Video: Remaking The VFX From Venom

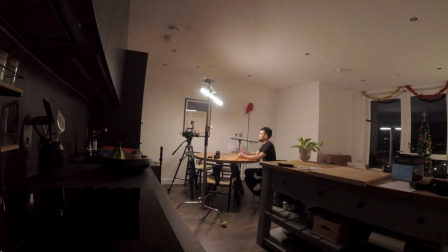4:13 One of them was above my head and creating a soft top-down light as if to mimic the lighting from the ceiling in the room.
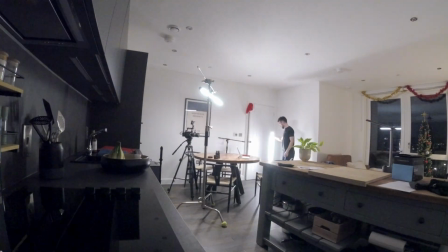4:17 And then I also put quite a bright edge light on myself to create some separation between the foreground and the background.
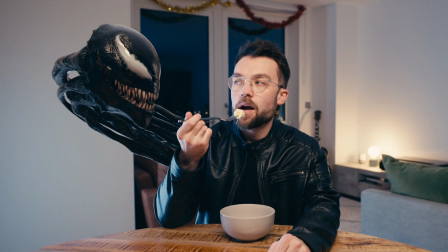4:22 This edge light also gets picked up on the Venom model and gives some definition to the silhouette.
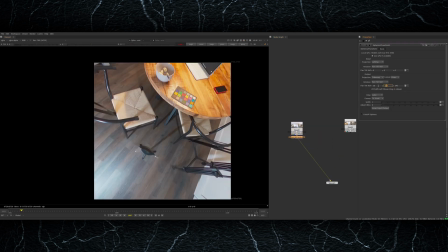4:26 I took 2 different HDRIs for the 2 different lighting setups that I had, and I placed a color chart on the table so I could use this to neutralize the HDRIs later.
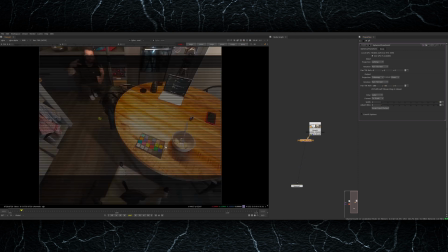4:34 This is really important because the 360 camera that took the HDRI shoots in a totally different color space from the main camera that I use for all the main shots.
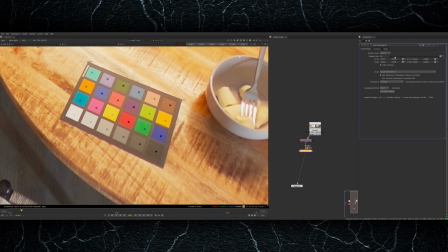4:41 This means the way the 2 cameras perceive all the different colors on the spectrum will be completely different.
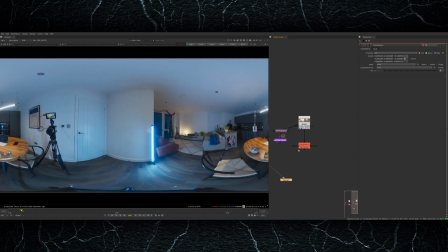4:46 So by using a color chart and setting a base level for what each color should look like in the camera, it allows me to create uniformity between everything.
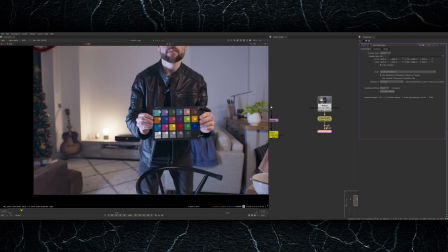4:53 Then I hold up the color chart in front of the main camera that I'm using to shoot everything else on, and I do exactly the same process. So I use color target to create a neutral grade.
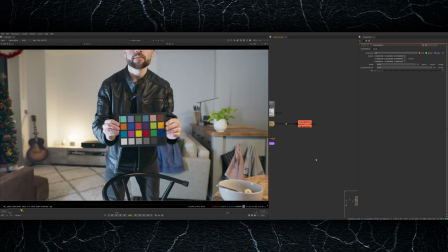5:01 Later on I can then reverse this color transform to make the CG exactly the same color as my plate.
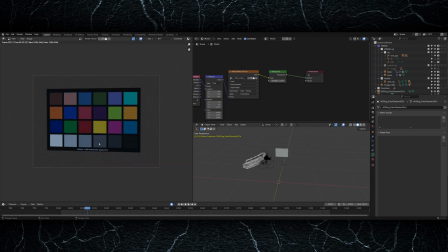5:05 Then I can bring the color balanced version of the HDRIs into Blender, set them up in my scene, and then put a digital version of the color chart in front of the camera. By placing this in front of the camera and doing a quick render and then sampling the middle grey square,
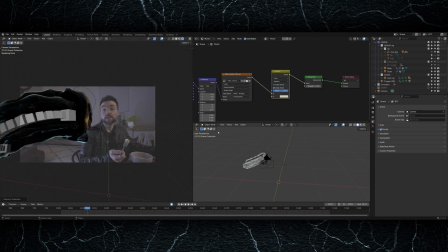5:17 I can check that the strength of the HDRI in my 3D scene is the same strength as the real lights that were used in my living room.
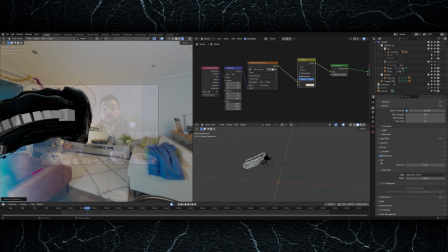5:22 Once this is dialed in and the rotation of the HDRI is set up properly, in theory all the lighting and colour should be very cohesive between my CG and the real footage.
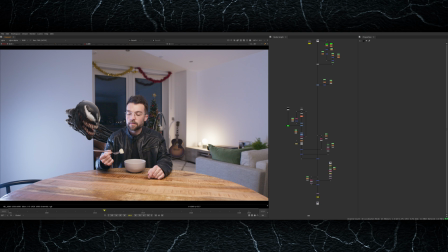5:30 All the nuke scripts for the floating headshots looked fairly similar. They're something like this.
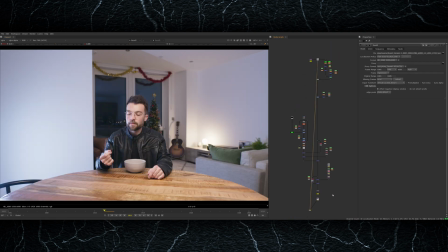5:34 At the very top I have an exposure node with a couple of masks that I'm just using to pull down the left hand wall behind Venom.
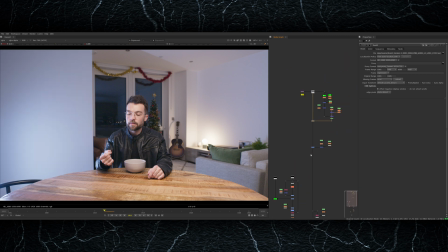5:39 I felt it was quite bright, so I graded it down a bit so that it would be less distracting, and that would help the head stand out.
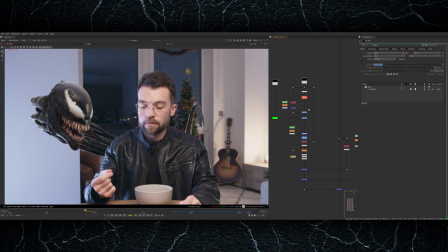5:45 Then obviously we have the 3D render of the head. This is what the render looks like straight out of Blender without any comp work applied. The main thing going on here is the inverse color transform that I mentioned earlier that I generated from the color chart. This makes all of the colors of the CG match really nicely with the footage of me. Underneath this I've got a couple of grade nodes just adjusting other parts of the head.
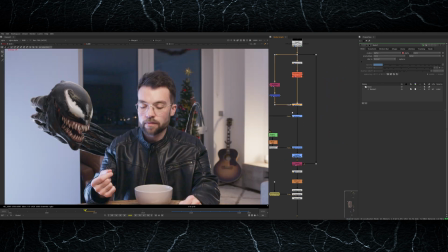6:02 I output an AOV that was a matte for the eyes, so I could use that in Nuke to grade them up and down. This helped to make them pop a bit more and exaggerate the facial expressions.
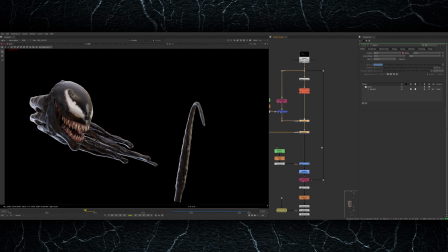6:09 And I'm also using a Cryptomatte here just to make the mouth a bit darker, as I felt the teeth were slightly bright. Under this I've got a really soft mask behind my back that's darkening the tentacles as they go behind me.
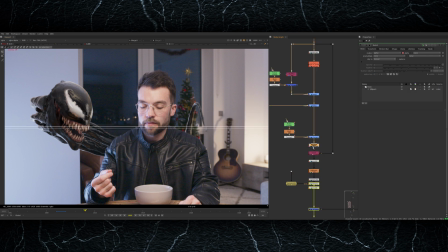6:18 This is just faking a little bit of contact shadow interaction. Then lastly there's a grade node that's just making the black point of the CG render match to the black point of the footage.
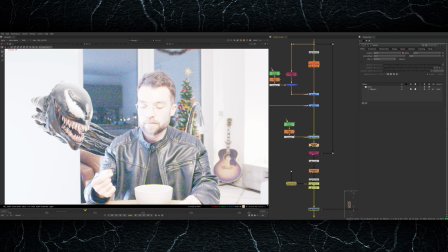6:26 So I'm lifting that up, and I did this by sampling the black of my t-shirt in the shot.
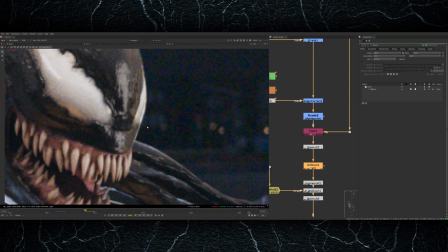6:29 I've got a tiny amount of defocus on this just to soften the CG render to match the softness of my plate, and underneath this I'm integrating a small amount of noise that's sampled from the plate.
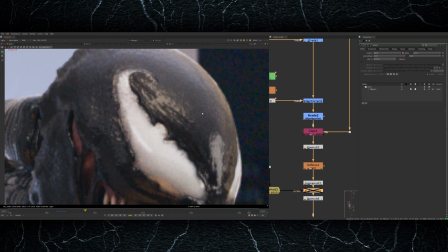6:37 This is so that the CG render and the footage have the same amount of noise across them.
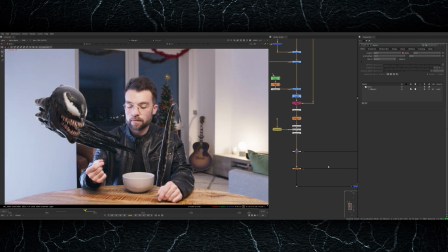6:41 Obviously parts of the render need to be behind me, so I rotoed my torso and cut that out and put it back on top of the render. One of the invisible effects I mentioned earlier is that the fork is actually comped in this shot.
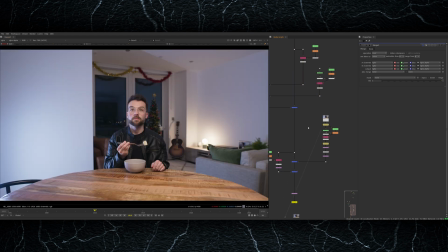6:51 I didn't want to be throwing food around my kitchen for this video, so I held the fork up to camera, took a still of it, and then tracked it back onto my hand.
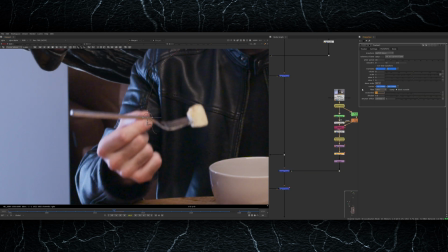6:57 I turned on motion blur in the tracker so that it moved convincingly, and then rotated my fingertip back on top to make it look like I'm pinching it properly.
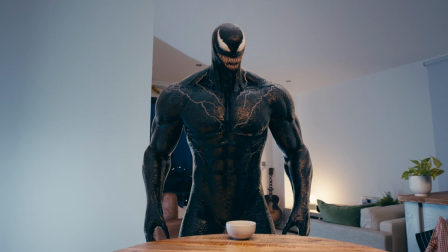7:04 The transformation effect is pretty cool in this shot, but actually there's a far more complicated VFX process going on in this shot that's completely invisible.
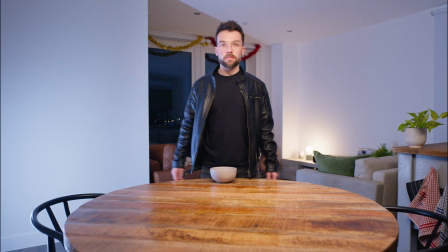7:11 What you're looking at now is the footage completely out the camera with no post-production applied to it. As you can see, there's actually no camera move in this at all.
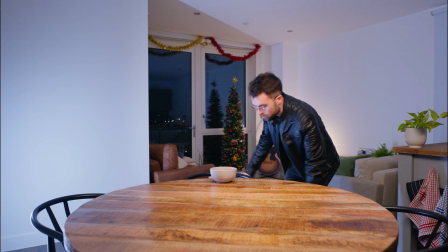7:17 Everything in this video is shot on a tripod, completely static.
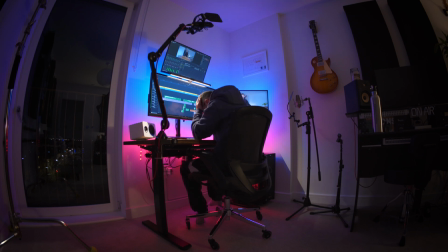7:20 However, once I started editing this video, I realised that I really wanted the camera to pan up, so it would feel like the camera actually had to adjust to keep Venom in the frame,
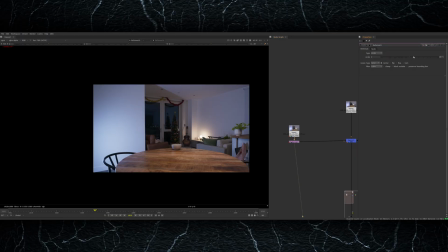7:27 as he's so much larger than my body. What I decided to do was a digital set extension. The process for this is quite complicated.
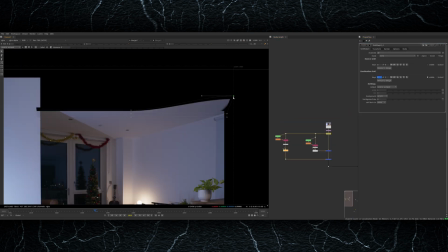7:33 Essentially, it involves creating a larger version of the shot. So I scaled down my footage in the frame, so I had a load of blank space around the edges,
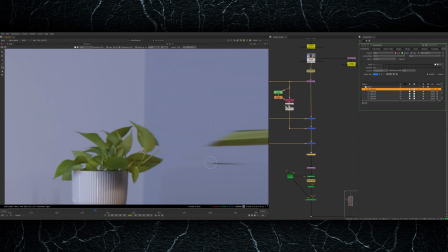7:39 and I used a few different techniques of warping and painting areas of the frame to stretch out the edges of the shot and create a larger clean plate.
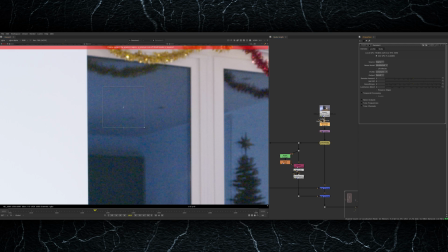7:45 I had to make sure to denoise the footage first because, as you can see here, if I start to stretch it too much, it's actually stretching the grain, which you don't want.
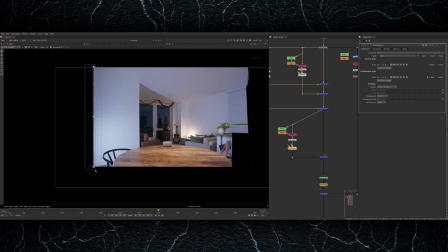7:52 And doing that introduces all these strange streaks going across the ceiling. So denoising it gave me a nice clean base to start on.
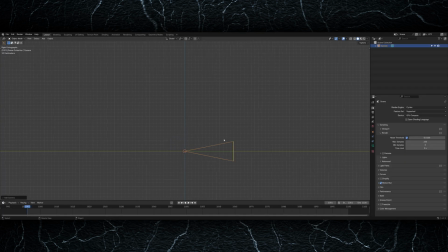7:58 With the extended plate prepared, I then go into Blender and create a completely 3D version of the shot.
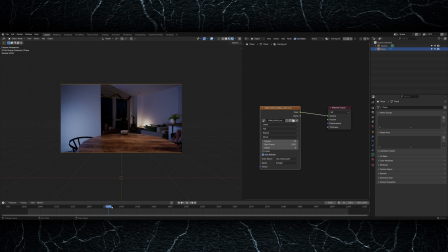8:03 To start out with, I just created a camera, brought in the background plate as a reference, and then did a simple animation on the camera, making it pan up at the point where I want Venom to transform and stand up.
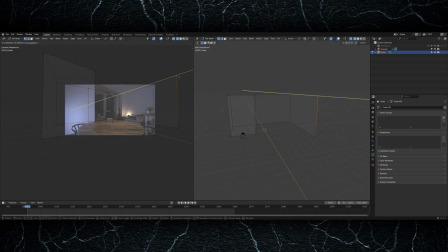8:12 Then, looking from the camera's perspective, I made some simple geometry for the whole of my living room. I modelled all the angular parts of the walls and then created a floor and a ceiling.